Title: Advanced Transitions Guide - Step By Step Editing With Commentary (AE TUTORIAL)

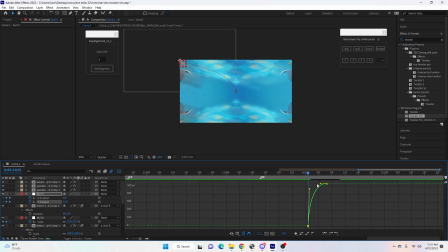500s
and slow in. So we're going to see this graph. Actually, you're going to change it a little bit because we're going to hit S to bring up scale again. And because we were zooming out in the last clip, we're going to make the scale 195 on the start. Highlight the keyframes. You can just leave them how they are for this, or like 100 at the end.
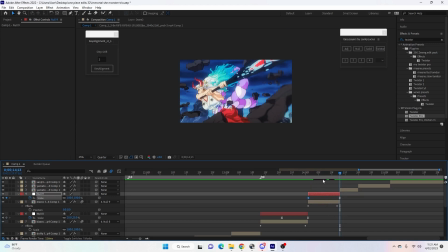520s
So 195 here, 100 at the end. And with this graph, it's just going to be a fast out.
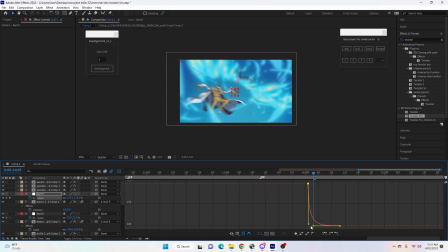527s
So like something like this for the scale graph.
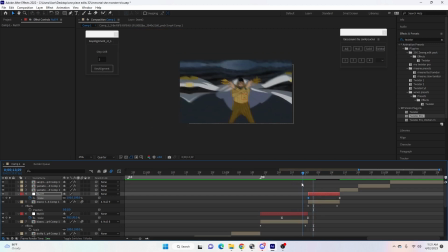532s
So what that's going to do is, as it's zooming out, it's going to look like it continues to zoom out.
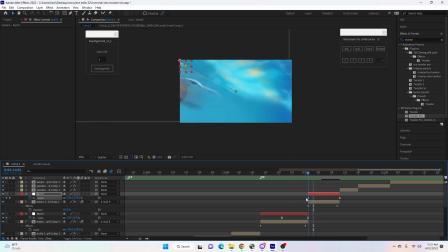538s
Okay. So like, yeah, I was talking about earlier, you don't want it to stop and hit any walls or anything. So the transition will be something like this. And then you can play around, because we have the scale zoom in so much, you don't really need to worry about motion tile. So you can make this like positional graph quite slow, or a lot of movement, and you won't see any motion tile. Okay, so you can just make them, you can mess around with them till you find something you like. So this will look something like this, right?
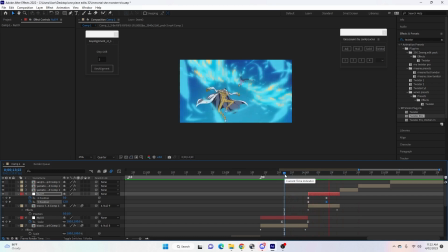569s
So it zooms out as it goes into this positional transition. Now onto the next clip, I'm going to show you, we're going to do the same thing but to the other corner, because we're transitioning down into this clip here.
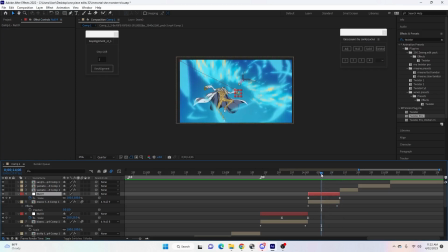583s
Now what we're going to do, the little trick to keeping our movement, okay, is we're going to create a separate null object. Because we're going to do another positional transition, but if I just continued from here to the end of this null object, you'll see that these like 3-4 frames here, it'll come to a stop in the movement,
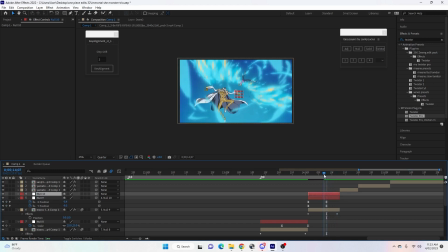601s
and that's why it'll look stiff. Okay, so we're going to create a separate null object, and we're going to go like one frame past that one, or maybe one or two, and then we're going to start this positional x and y, and then we're going to go the other way, so the top right corner, and then do your graph editor here.
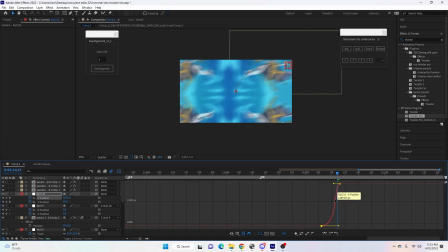623s
Same sort of graph as the beginning. We need it slow into fast. This one in, so something like this, and then same with the y. We need it slow into fast.
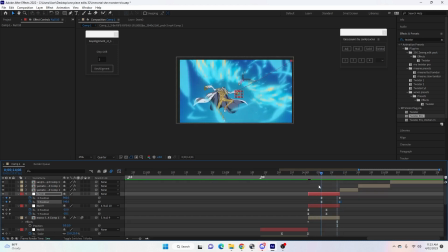640s
Okay, now that way it's gone in here, and then it's going to go down to this corner, but it saves most of the movement. Okay, now with the scale we put on earlier, we're actually going to put that in the same spot as the position was, and then you might have to fix the graph a little bit.
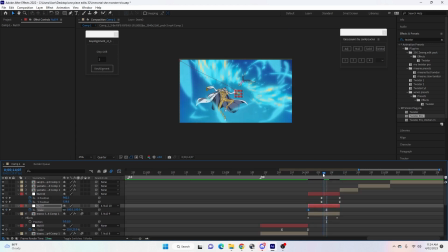659s
Now we're going to add in, so that's a scale zooming out. This scale, we're going to start here, and we're going to zoom in just to 195 as it transitions. So you do that there, and then go to the graph editor. This will be slow and fast.
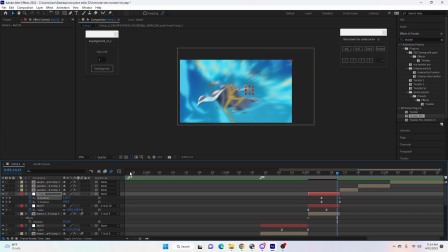676s
And then you'll have to go back to the positional keyframes again, just because it's zooming in, you'll see that it helps with the keyframe, the motion tile again, so you can make it a bit slower, and then you'll mess around with both of these. A lot of this is just trial and error when you do your edit.
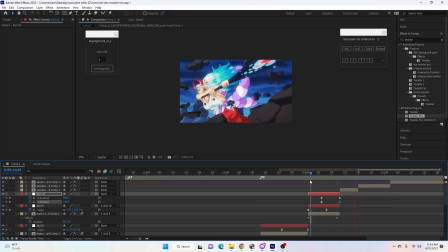693s
Just keep changing things until you're happy with it. Okay, so now it's gone up, and then zooming in as it goes to the next clip.
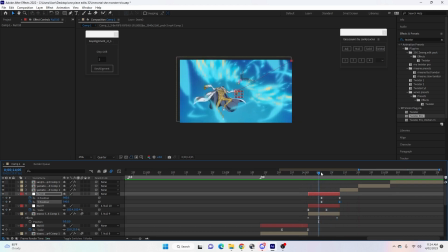703s
Without it doesn't come to a stop because we've got two nulls here with offset dimensions, okay?
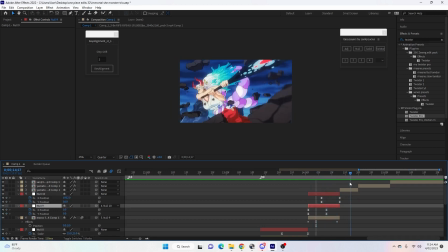710s
So it just starts to sort of take over into the next transition. Now following on to this clip, create a new null object, hit P. We're going to add just the other side of the transition.
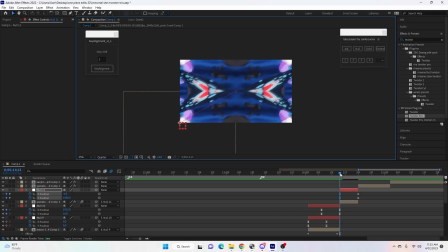723s
So you've got to go to the bottom left because we went top right. Now this is a very short clip with the beat here. So you can pretty much leave the keyframes like at the end of the clip. Just go onto the graph editor and go fast into slow.
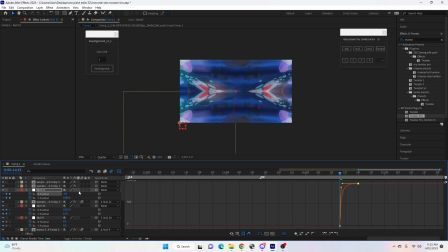740s
Just for this one, because we're actually zooming in as we go, I'll show you what we have to do.
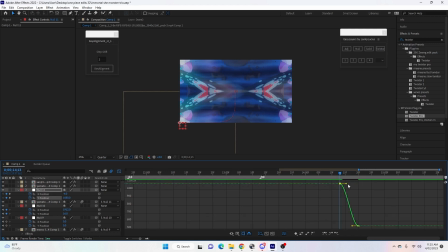748s
So same thing with this one. We're gonna do what we did earlier and start the scale at 90, and then we're going to put this at the end to 110,
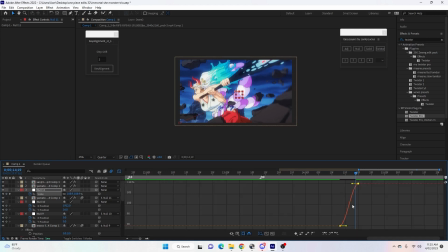761s
just so it continues on from the zoom in that we started with. So make this something like here. Okay, and then we'll see it go quickly into this frame, this clip here. And then just because the next clip is in like on her face here, we're gonna add another null to this, and just to be a little bit picky, it looks fine how it is because it sort of transitions itself, but we're gonna add a little scale zoom 300 for the scale, just before sort of halfway.
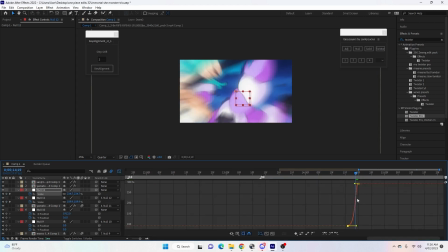796s
We'll start it, and then we'll go slow into fast,
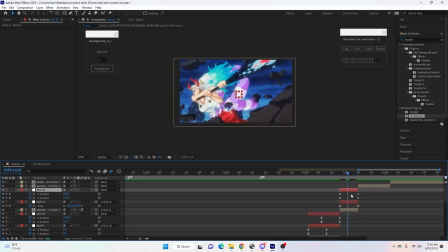803s
and we're going to go here to position like this, and then just drag it a little bit to the side, so we'll see that she's more in the middle of the frame,
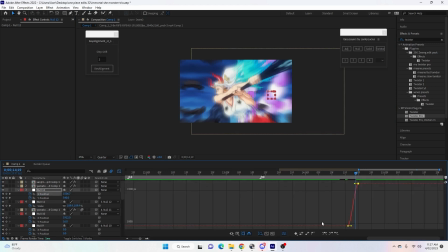816s
and then do your position here into a little bit slow,
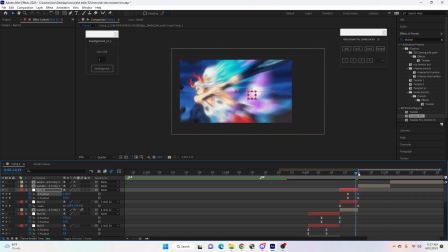822s
and then this one will be in a bit, and then you'll see it just all transitions in a bit nicer onto the next clip. Okay, so we don't even need to worry about the following zoom here because this clip is moving in. Now the last transition is from this clip into this one here, so I'm going to show you a little rotation in this transition. This is probably one of my favorites that I do. So we're going to start off with the zoom. So we're going to add a zoom, a position, and rotation, but we're going to start them all from the same spot. So the scale is going to start from about here, just over halfway. Again, we're going to go to 195 in the scale, F9, we'll do the graph, so slow into fast, something like this for this one. Then we're going to go into the position, start them in the same spot that the scale was, and then drag them one frame in. And this, we're just going to go to the side. So I'm going to go to this side here.
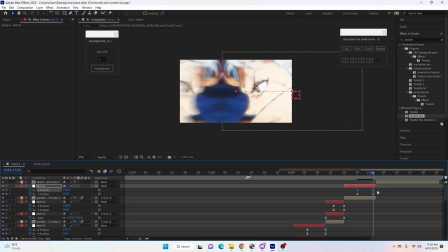887s
And then we're going to just, because we only did the X position, just highlight that and then go into the graph again like this.
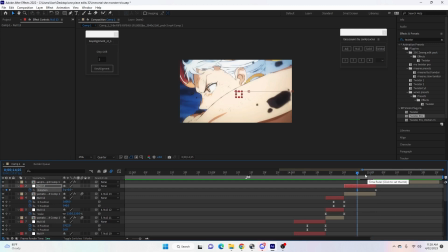899s
And then lastly, we're going to go to rotation, so that's R on the keyboard, and we're going to try again. You just try and you might have to switch after. We're going to go to minus 15 and we're going to see what it looks like this way. The keyframe, easy ease, and then at the same time, this rotation can be a little bit different of a graph, something like this, and we'll just see what that looks like.
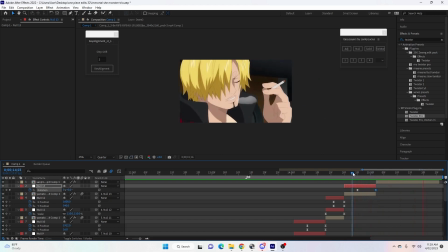922s
So as it zooms in, you see it sort of rotates there, and then we'll go into the next clip, null object.
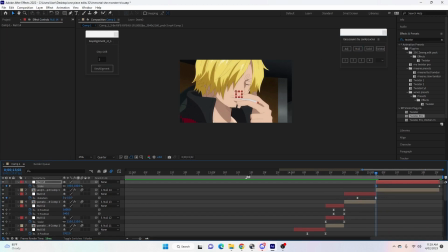931s
Then we have to start the scale, we'll bring this about halfway. We're going to start the scale with the same thing at 90, so it continues the zoom into, let's go
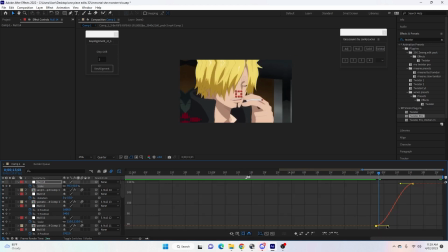945s
110, and we'll go graph editor up here, so it's fast in and out, slow out. Then we will do the position next. We want it in the same spot that we finished with the scale, so here.
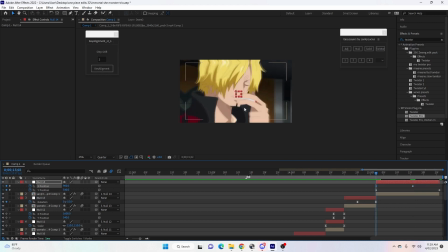961s
Now this, so last time we went to the right, we have to go from the left this time.
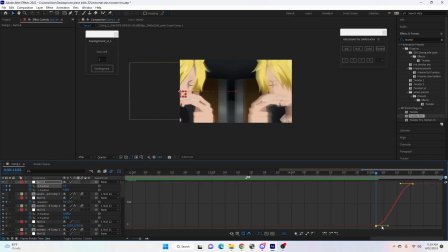967s
Highlight the X position, go fast out, or fast in, slow out, like here. And then lastly, with the rotation, we went minus 15 before,
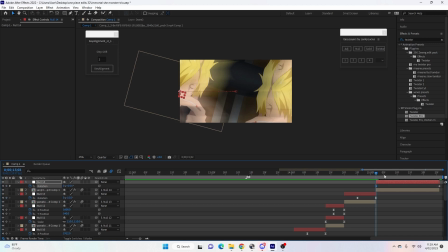980s
so we're gonna go plus 15, and then we're gonna finish it on the same spot,
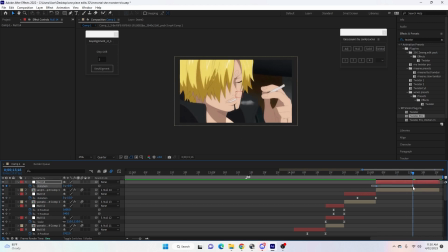985s
but at zero there, okay? And then go into your graph editor. This one will be just a little bit different for the rotation, just not so intense, or something like this.